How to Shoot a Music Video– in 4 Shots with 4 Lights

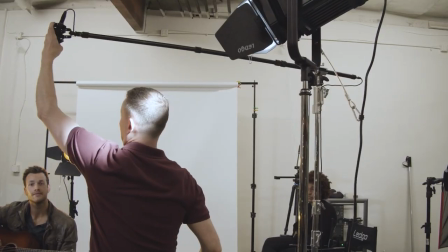[8:17]
To record the audio of Tom's performance, I rigged an Audio Technica shotgun microphone from a boom pole using a shock mount.
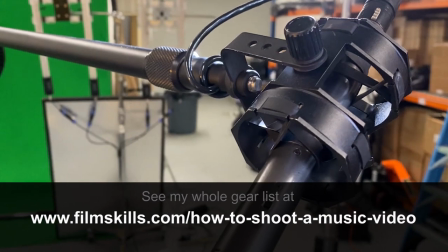[8:25]
And by the way, you can see the full list of gear that I'm using at
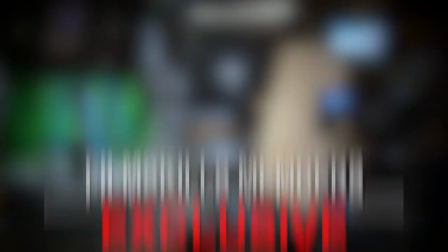[8:31]
filmskills.com/how-to-shoot-a-music-video. And by the way, when you join FilmSkills,
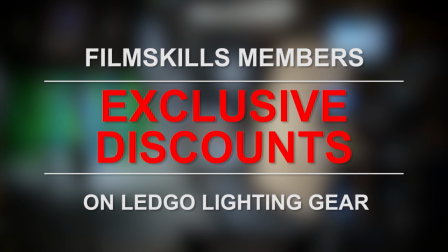[8:34]
you'll be eligible to receive exclusive discounts on all of the LEDGO lighting and a ton of other really cool gear, so be sure to check that out.
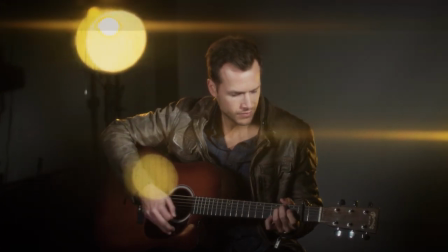[8:41]
All right, so for this video, I wanted to shoot it in a 2.39:1 aspect ratio.
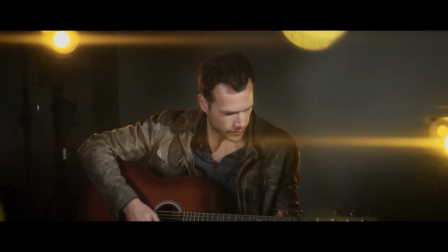[8:47]
But of course, since my camera is HD and shoots a 16:9 aspect ratio,
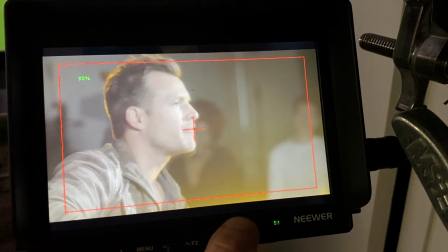[8:51]
I instead set the frame guides on my monitor so that I could properly frame each shot.
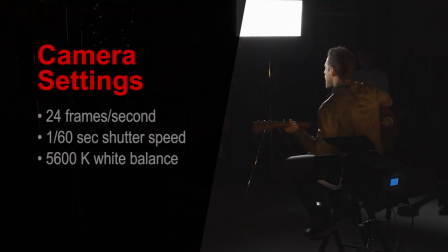[8:57]
Well, to achieve a cinematic look, I then recorded the performance in 24 frames per second using a 1/60th of a second shutter speed. And that gave a really nice natural motion blur without feeling too choppy.
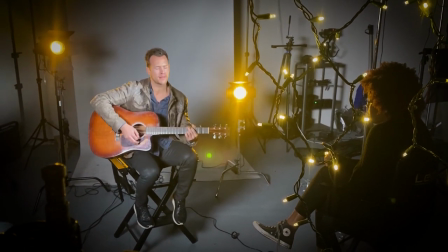[9:09]
But had Tom's song been a little bit more intense, I might have used a faster shutter speed,
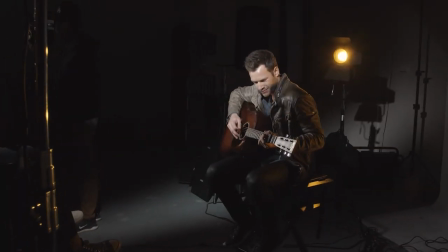[9:14]
say 1/120th of a second, for a sharper, more staccato look.
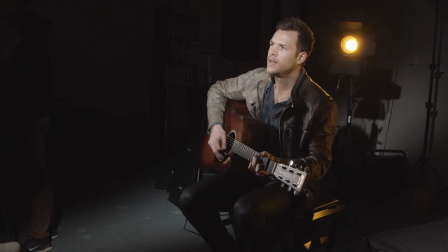[9:19]
I only had a couple hours to shoot this video, so I only used 4 different camera setups.
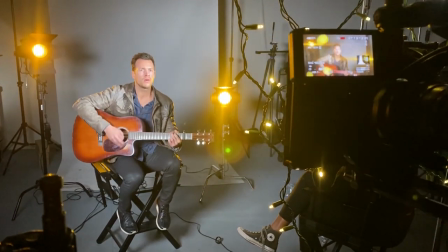[9:24]
Well, for the first camera angle, I wanted a wider shot that covered the entire performance.
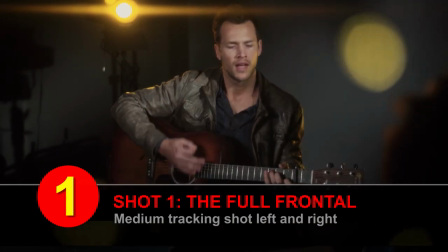[9:29]
The only glitch was that at the very end of the slider move, the camera would stop, then reverse direction, shaking the camera a little bit.
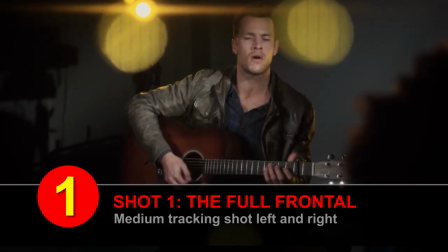[9:35]
So I knew that I could only use the portions of the shot that happened in the middle of the slider move.
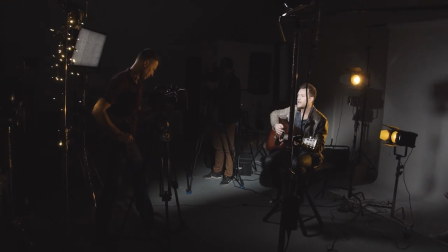[9:41]
The next shot is what I like to call my insurance coverage shot.
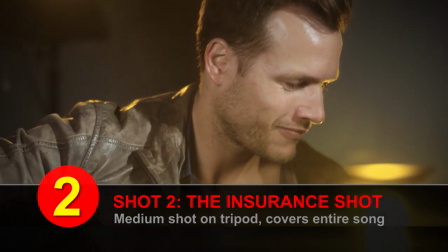[9:44]
And for this, I set up the camera on a tripod for a frontal close-up, making sure that every frame was completely usable.
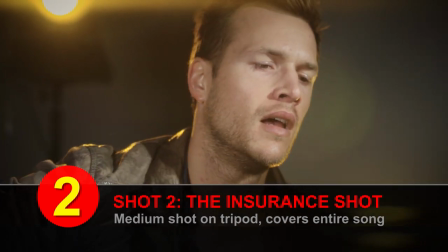[9:52]
That way I knew that I could always cut back to the shot if I didn't properly cover a moment in any of the either 3 shots.
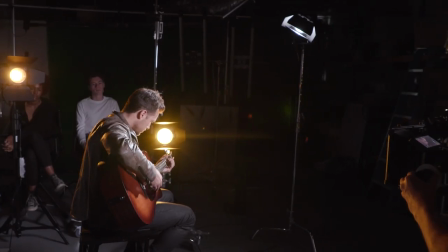[9:58]
The third camera setup is a frontal 3/4 shot.
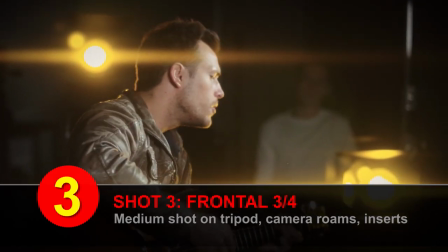[10:02]
And for this, I moved the two accent lights around so that the visual look of the lens flares was consistent with the front slider shot.
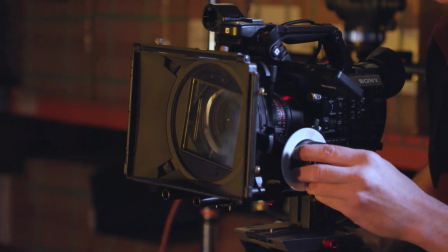[10:10]
I also loosened the tripod head for a more organic feel and let the camera drift and roam a little bit between Tom's face and his guitar.
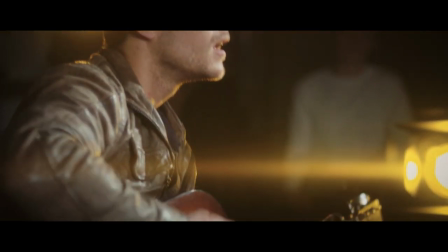[10:18]
Now, I felt comfortable experimenting with this shot since I knew that I had the entire song covered in my insurance shot.
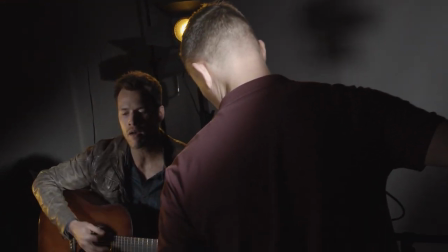[10:25]
Then the last shot was taken from the other side, but this time in a close-up.
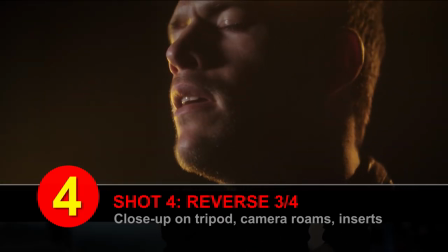[10:30]
So I used my 50mm lens and opened the aperture all the way up to a
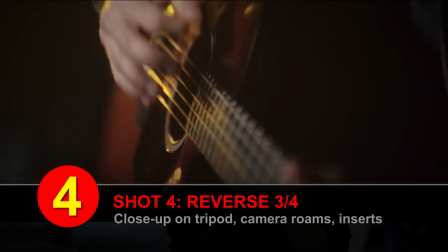[10:36]
T1.5 for really nice shallow depth of field.
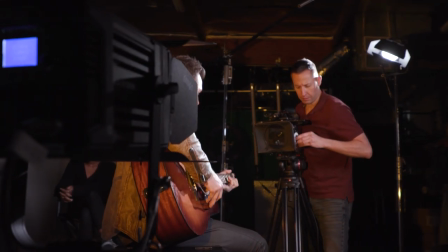[10:39]
In the shot, the accent light became Tom's key light, and I let the camera find some really nice intimate moments.
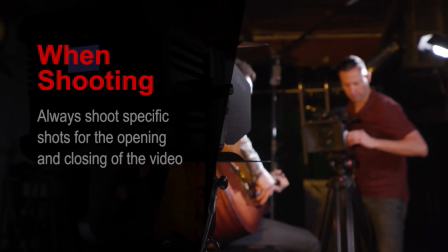[10:47]
Now, one other tip, while you're shooting, always keep an eye out for a good opening shot and a good closing shot.
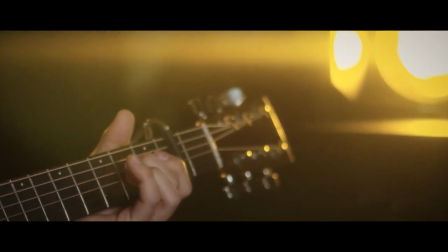[10:54]
So for the opening shot, I wanted to start on the light and then let the camera drift into the scene along the guitar,
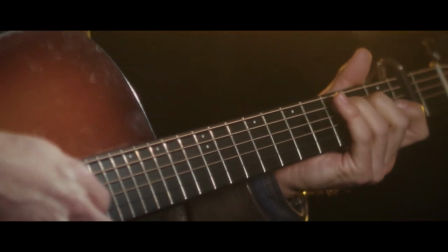[11:01]
matching the tranquil opening notes.
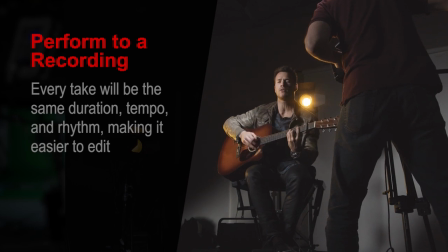[11:03]
It's always best for your performer to sing or play to a recording to ensure that their performance is always at the same tempo and speed throughout. And this is going to make life a lot easier for you when you're cutting the different takes together in the editing room.
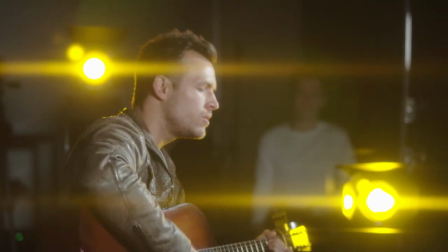[11:17]
Well, in this case, we did not have a sync track, so Tom played the song again and again for every take,
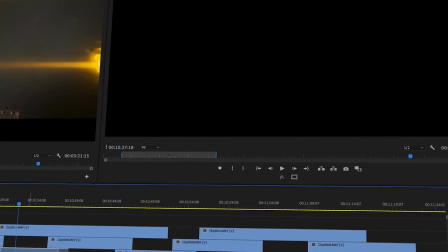[11:24]
but every take was a different duration and tempo, so I had to edit both the picture and the audio for every cut, which took a while. All right, guys, so there you have it. A few techniques to shooting a music video in only 4 camera angles.
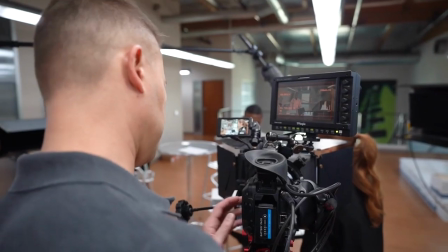[11:38]
Now, if you like these tips, I'll take you much deeper into the entire filmmaking process in the paid course at FilmSkills Unlimited,
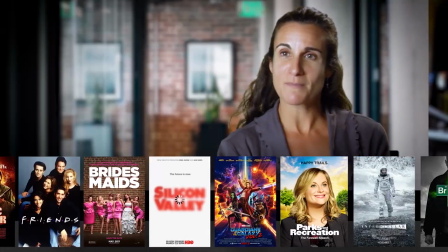[11:45]
where I partnered with over 70 Academy Award and Emmy-winning filmmakers to teach you how to launch your career,
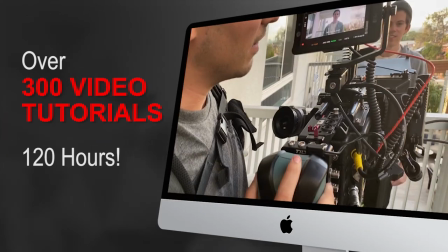[11:50]
write screenplays, cinematography techniques, directing, plus over 300 video tutorials on lighting, editing, producing, and much, much more.
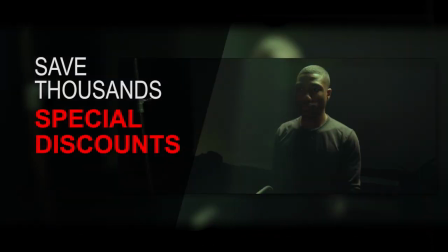[11:59]
I've also negotiated special discounts on software and gear just for FilmSkills members.
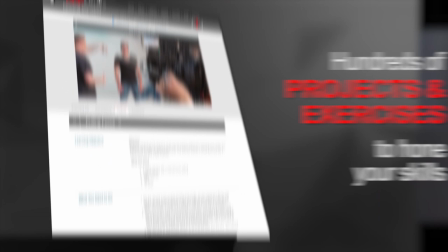[12:03]
Plus, you can access hundreds of projects and exercises to improve your skills,
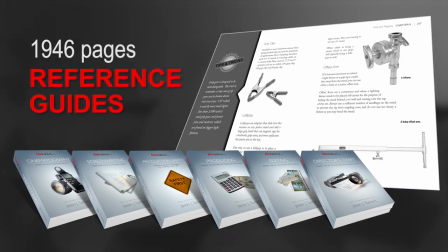[12:08]
over 1,000 pages of my illustrated companion guides, personal mentoring, job shadows, and much more.
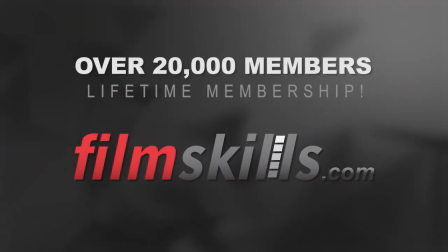[12:14]
So check out filmskills.com for more information.
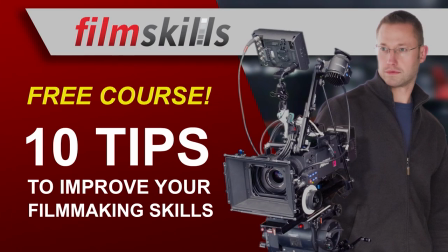[12:17]
And by the way, I even put together a free 1-hour course to share my top 10 tips for how to make your productions more professional. With that said, let's check out the final music video.